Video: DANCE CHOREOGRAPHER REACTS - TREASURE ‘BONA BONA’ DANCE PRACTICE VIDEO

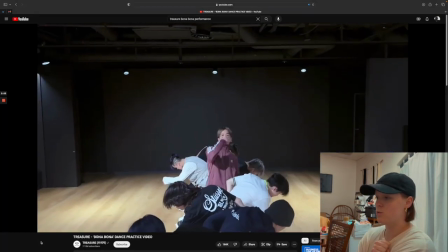That was a nice moment with one of them coming into the line and pulling the other one in.
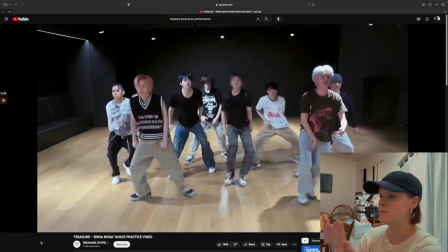I liked that too. Gosh, I wish it was more of a fixed angle so I could see everything.
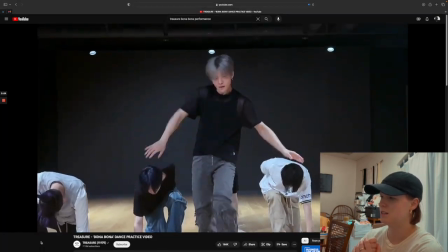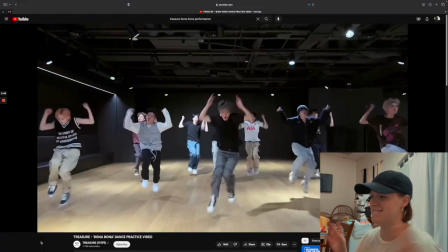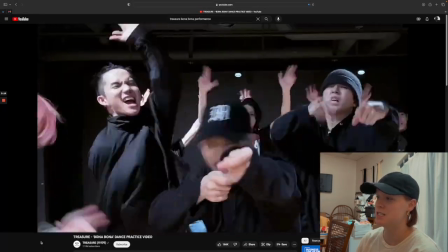Fun. This must be exhausting to sing. That was nice. I love that.
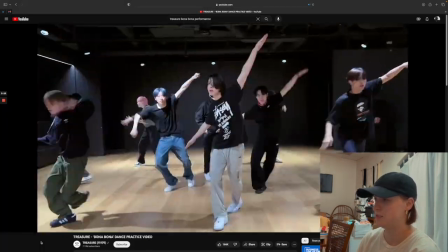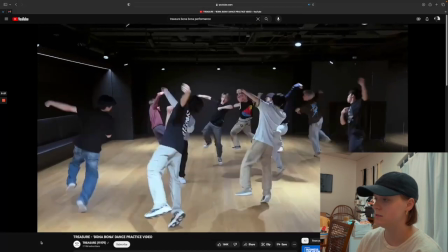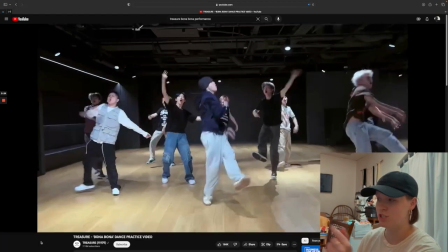Oh, that was a very intense moment there at the end. That was chill there. Gets everything together again.
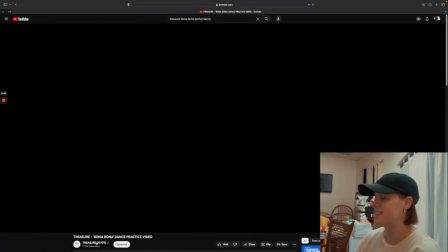I love the curtsy at the end, and then they slow-mo'd it. That was good.
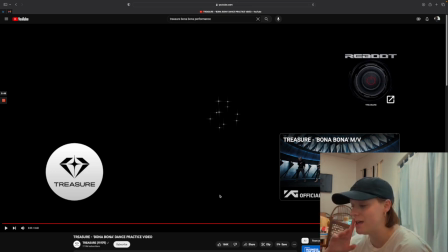That made me enjoy the song a lot more. So I had been listening to the song just and read up on the lyrics just so I kind of know what they're talking about and the vibe of what to look forward to. And I really liked that. That was really good. That was good.
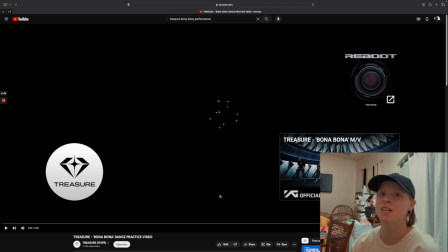I liked it, especially the chorus the first time. I loved that. Let's get into it. So I'm going to slow it down to 0.75. We're just going to go from the top and we're just going to walk through the whole thing.
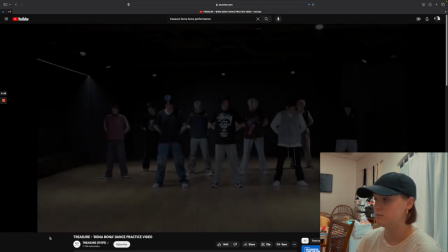So it starts pretty chill, one simple movement, pretty isolated,
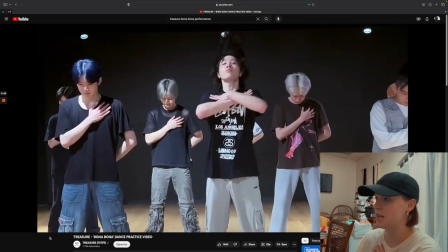just a simple hand. That's a nice little touch. I love that they hit everything, ding, ding, ding, ding.
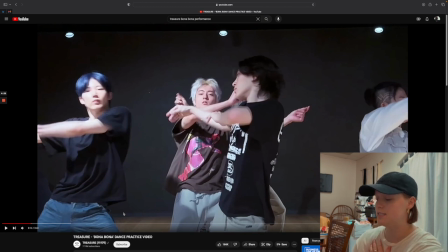So they wanted to hit the twinkles, but they did it in a very simplistic, not isolated way, but they did it with one hand at a time, and you could very easily establish who your focal point was for that moment.
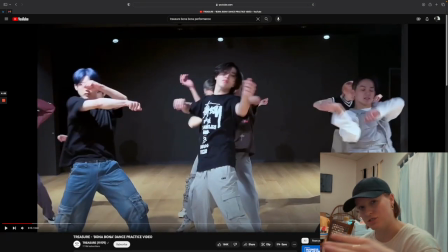Then they melt because you hear that back bass just kind of swim through the back of the music,
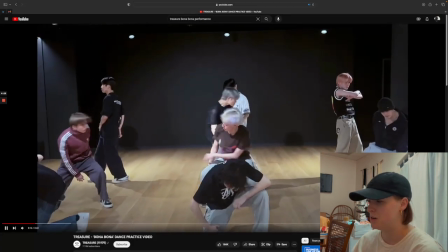and so it's nice that they use their bodies to emulate that. With the reverb, I'm always a fan of a good reverb.
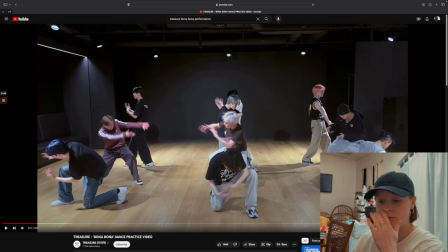So if you don't know what a reverb is, there's a difference between a rebound and a reverb in dance. So a rebound is whenever you hit and then you equally react from that hit. So if it go forward and back, that would be more of a rebound. A reverb hits initially and then it slows down.
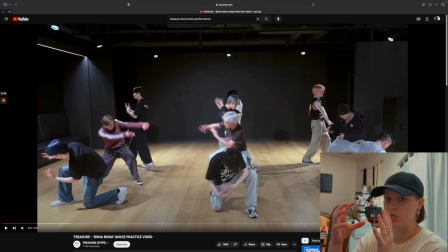So that's where you get kind of that decrescendo effect and the physical movement.
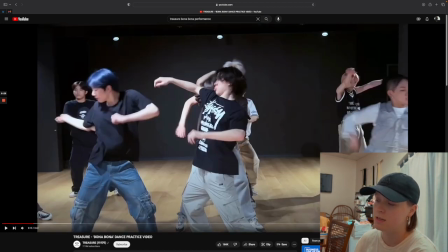So that was a really nice choice that all of them made as they melted.
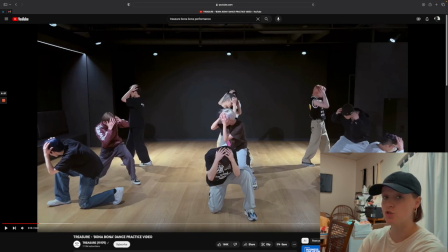And then they're doing, it seems they're doing strobing. So strobing is different than ticking, and they do look similar. The only thing that is different about them is they are from point A to point B, the movement in which you choose to go between A and B, but it has to do with,
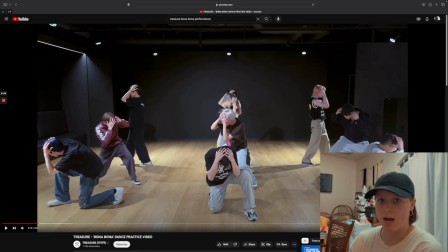it's a dime stop. It's a sequence of dime stops, whereas ticking is a sequence of hits or a sequence of pops. So with a tick, they're actually popping through the transition, but what they're doing there is they are strobing, so they are dime stopping through the transition. So if you didn't know the difference, that's the difference.
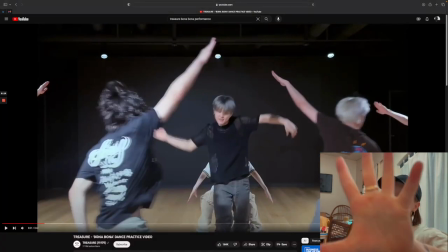That was really nice. It's still chill, subtle. There's not a lot going on with the music. A nice little, if that don't scream 2009, I don't know what does. That just feels, it kills me when I see that. There's just in this dance, there's some moments that are so
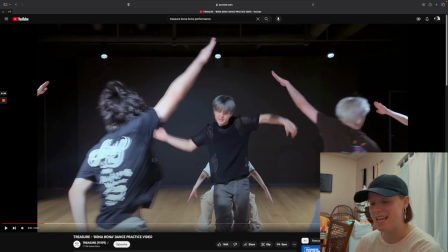borderline cringe dance group or no boy band, boy group stuff, and then some of it is super with the times and really nice touches that show their innovation as a group. But I just think it's actually a great combination because the song actually feels that way too.
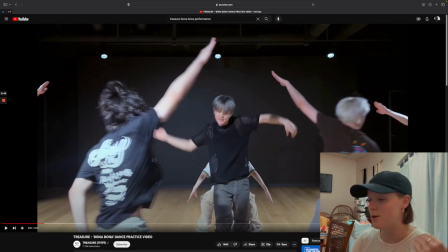It feels like a mix of a 2000s EDM song, you know, because every time we touch, like Cascada, and then you have na na na na na, so like dee dee dee dee dee, like those twinkles in the back. This song just feels similar to those things.
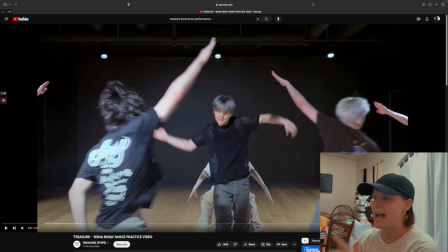And I know there's another song that came out in the 2010s that has a similar kind of starting point like theirs is.
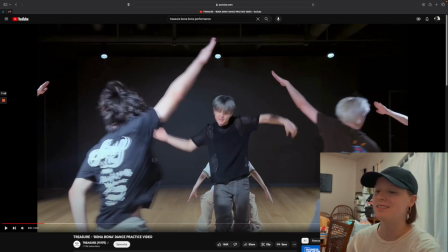So for me, this has a nostalgic pop tune about it, but on like the club EDM scene, not really on the pop scene, if that makes sense.
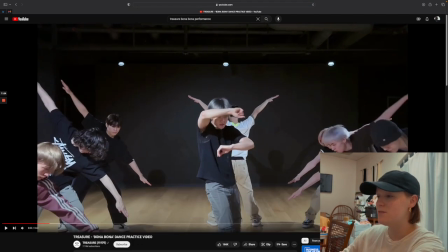So I love the pull of how he comes in and they angle down and they actually change their angle. I really wish this was a wide shot so I could really see the visuals and the formations, because I feel like I'm not able to appreciate it enough because it's so tasteful.
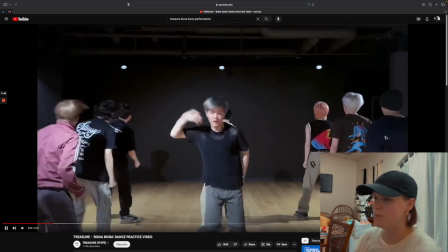It's really nice. One group, other side, something simple with the hands.
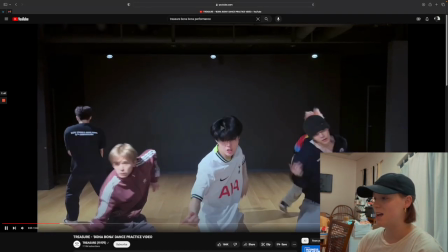Wah! I love that he did wah! Then we have with a little pull there.
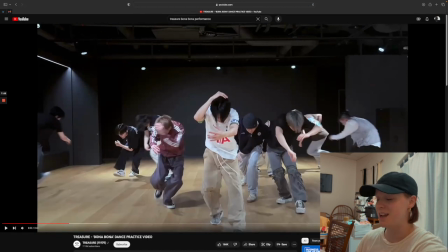That was cool. That was when I mentioned how he's trying to hold a constant note. I don't know if he's going to actually be able to confidently hold the note the way that it's intended in the song while you're doing this, because even as I'm doing it, you can hear my voice kind of get jerked along.
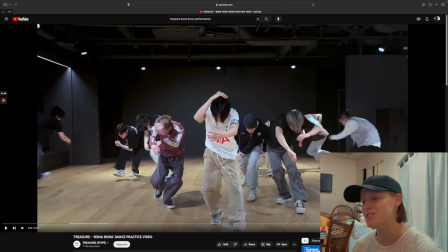So I thought that was an interesting choreography choice. I like it. It's interesting that the singer himself is doing that in that moment versus the people around him, and he's kind of holding still in posture.
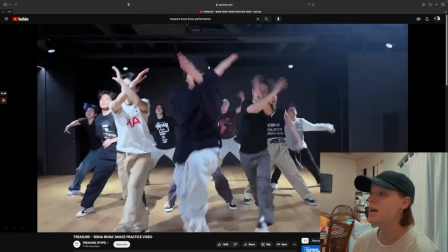So first group, just a super,
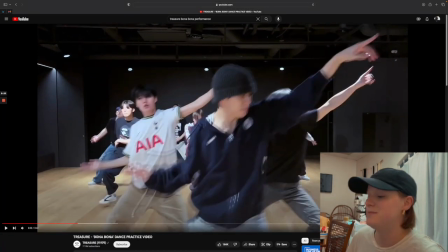such a kick step touch, just with arms, just a basic groove.
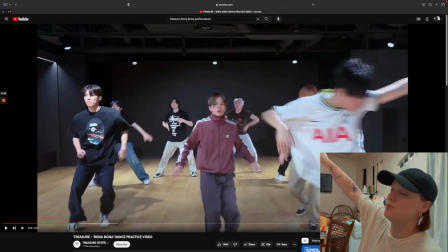That was super nice. And then they just kind of did a little groove over to the side. I don't know if they added the feet to it, but I like that.
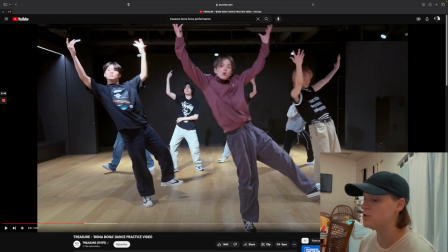This was way more intricate than the first group. So if you notice in the first group, kick, step, touch, super groove, super basic, do. They go da da. You know, I don't know if are they hitting his words?
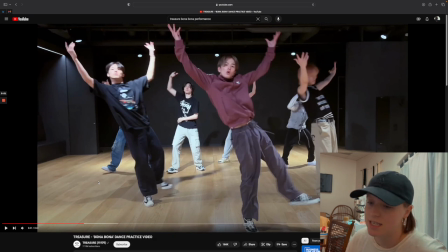So he's singing the lyrics. So notice that wanna da da da da da da da da wow wow da da da da da da da da. You know, they're hitting different layers of their songs, so they're actually demonstrating great fluency and musicality within their own track, which I really like.
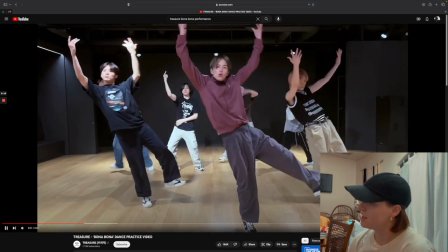That looks great.
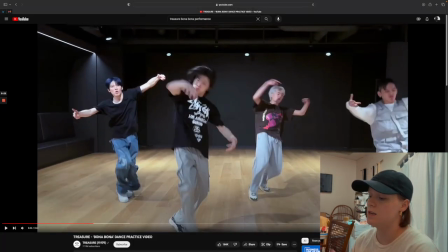So the same group. 1, 2, 3, and hit. So that was another, it was kind of like a sandwich effect. So you had pretty simplistic when you look at the difficulty of choreography in general. It was pretty beginner intermediate. And then you have a more intermediate advanced musicality demanding section.
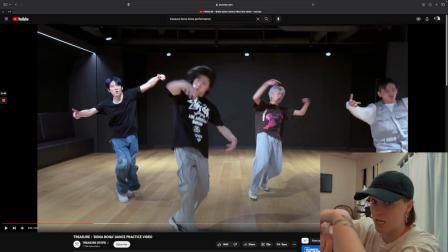And then the next phrase went back to that beginner intermediate grooves because you're repeating on both sides. So I really liked that because it allowed me time to digest the information and digest what they're saying as well as what they're doing.
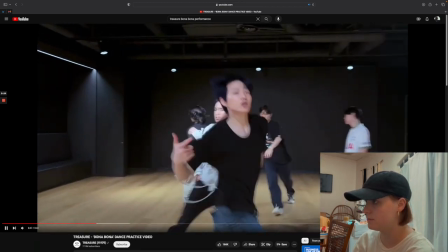So that was nice. Just a nice transition moment.
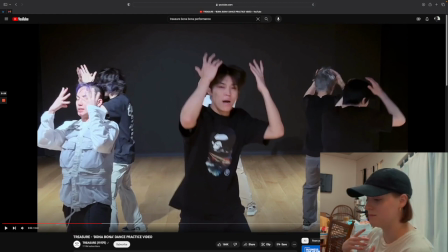Oh, tap, tap. I liked that. Where normally when you're in a circle, they do a lot of reach outs. You normally don't have an intricate setup like that.
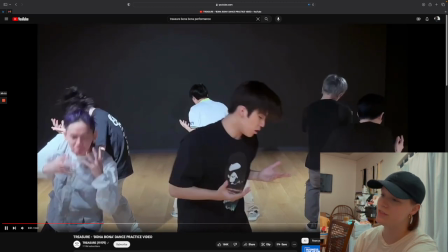Normally they do like slow motion and they pause. There it is. There's like a pulsing, and so it's simple.
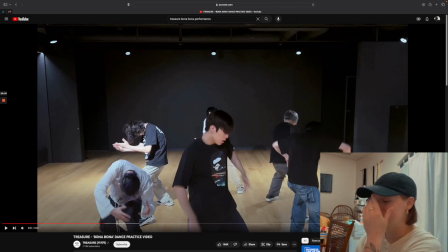And I want you to see if you notice it when you watch other groups. When they do a circle like that, a lot of times the point of the circle is to do something simple, but because you have everybody doing it, it looks more complex and it's more visually pleasing, especially when you want to create a flower effect, right? Like a peel out. You don't want to overkill that kind of stuff.
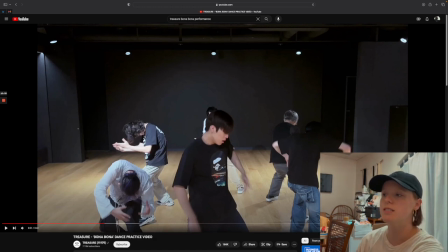So you're not going to see a ton of intricate stuff. So that really I thought it was interesting that they were more intricate there, just in the setup.
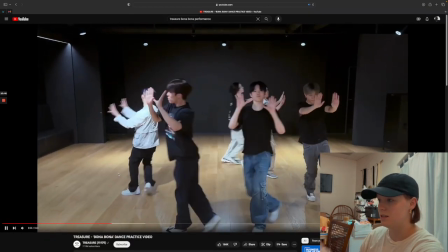Do you notice? Yeah, it's just, and then I love the transition of the circle.
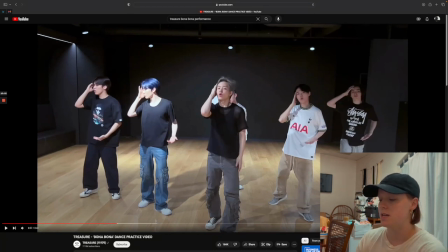So that looks similar to what my second group of 3 did when they just did some taps. I don't know if it's the same choreographer or a different choreographer there, because I know they do a lot of puzzle piecing with choreographers with these groups nowadays, which I kind of like because it's a huge collaboration on multiple fronts.
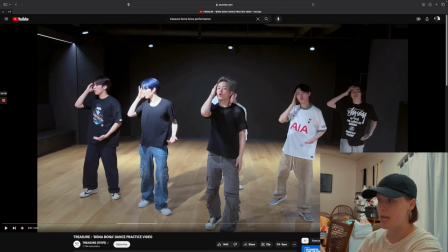So it's always nice to see, and you always make it a little bit different whenever you have that instance. And with this too, they do a lot of peel outs and such.
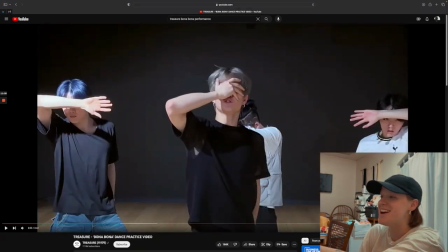We're gonna have another cringy boy group moment right there. Oh my goodness gracious, that is so, oh man, like all I think of is EXO whenever I see that now, or not really Shiny, but I think of like EXO's Kai when I see this.